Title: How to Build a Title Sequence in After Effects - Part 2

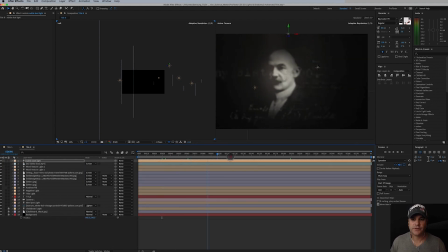247s
Okay, so something else I want to do is I want to bring in a little bit more texture here. And to do that, it's going to be real simple. We're just going to drop in an entire layer here. So we're going to bring in old design right there.
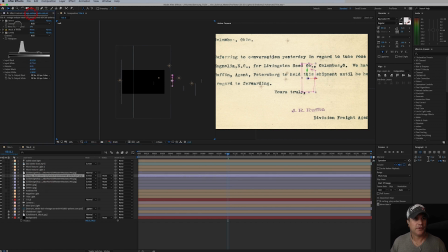262s
Boom. And let's just copy these three effects. Put it on here. And there we go.
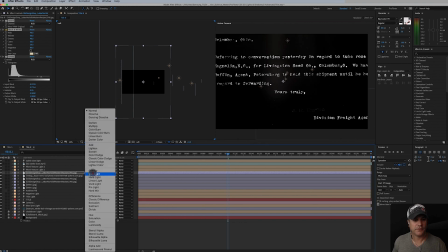273s
And we'll set it to screen.
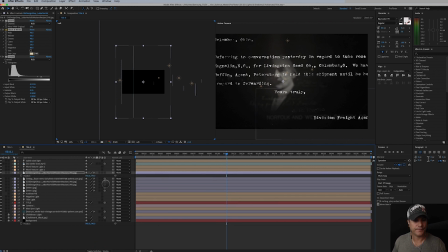279s
And we'll make it three-dimensional. So it sees some of those lights there.
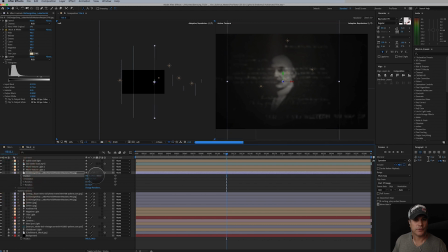285s
Nice. And we're gonna bring it forward. Maybe somewhere right in here. And bring it down
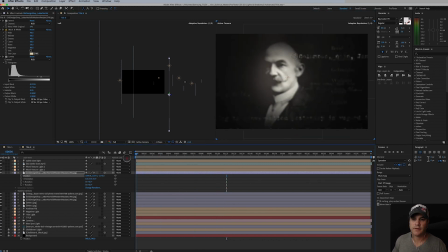300s
Oh, somewhere maybe in there. Yeah, so that just gives it a lot more atmosphere there. And I want to make sure at this point that we're not seeing it. So we are seeing a little bit of there. So maybe if I push it back.
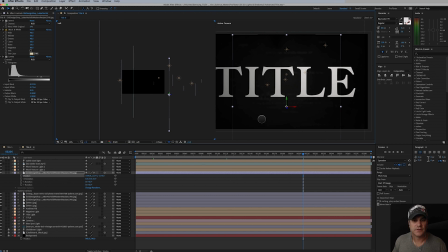319s
I really like the position there. So let's just make sure.
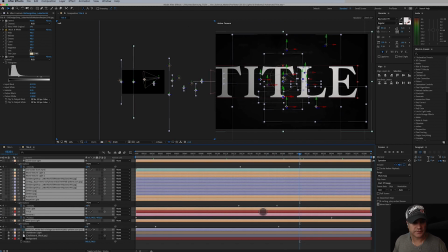327s
Where was our negative light? Where was that at? Oh, negative light.
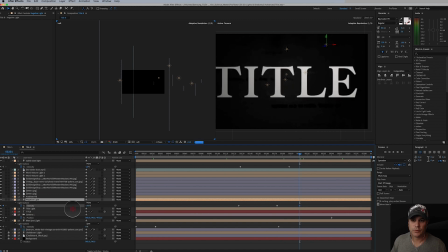334s
So negative 48. So maybe if I go even more. It's interesting. If you go really negative, you can start seeing these come back as a negative value is black. I don't want that.
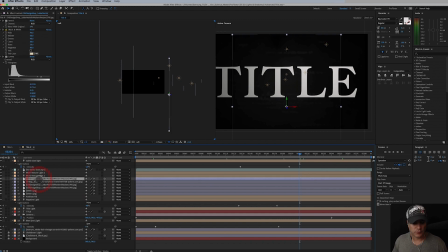350s
Yeah, so negative light's not going to work for that one. So maybe for this guy, we just do a little bit of a cheat here. So we have 100% opacity, and then we just drop that opacity down to zero. Or not, I guess. Yeah, okay, that is it right there.
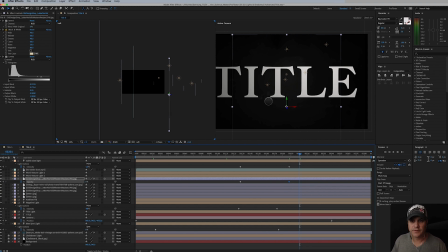372s
But we're still seeing something else right in there, which I believe looks to me like another texture layer. So what is that? It's not that.
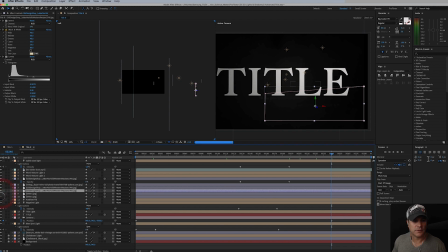393s
So it's none of those three. Maybe it's one of this. That's that one right there. So again, maybe for this guy, we'll do the same thing. We'll have 100% opacity and then just drop them to zero.
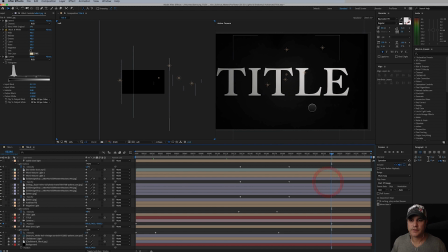408s
I just want it to be, you know, just the focus is on the title.
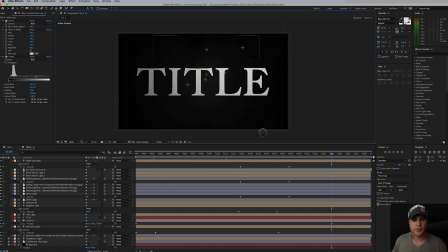413s
Sometimes it's okay if there's a little bit of texture there, but I just want that title to really come through. So that's looking pretty nice. This line of text right here is bugging me. Let's move it out because I just want to see, I don't want it to cover the guys.
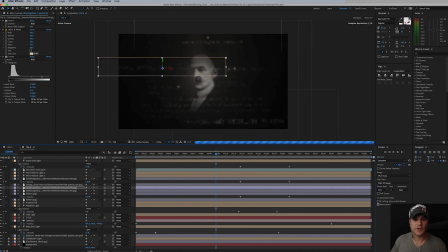431s
Yeah, it just bugs me how it covers him up right there. Maybe just a hair more.
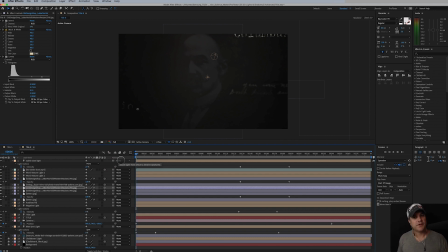447s
So you remember that we started with him completely black. Everything was black to start with. So we do need to adjust some of the lights here. Something that we added is really bringing some light. So there's one of them.
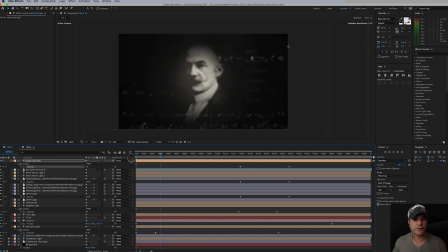461s
So if we maybe have this one start at zero, what else we got going on here? We have another, could be our texture here. That's adding a little bit. Let's turn these lights off. Those are adding a little bit as well.
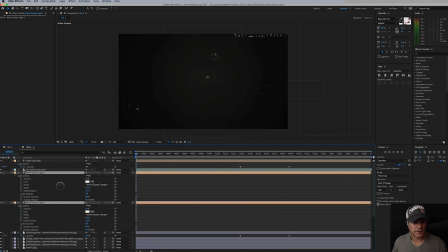481s
So we'll hit AA and we'll set their intensities to zero as well.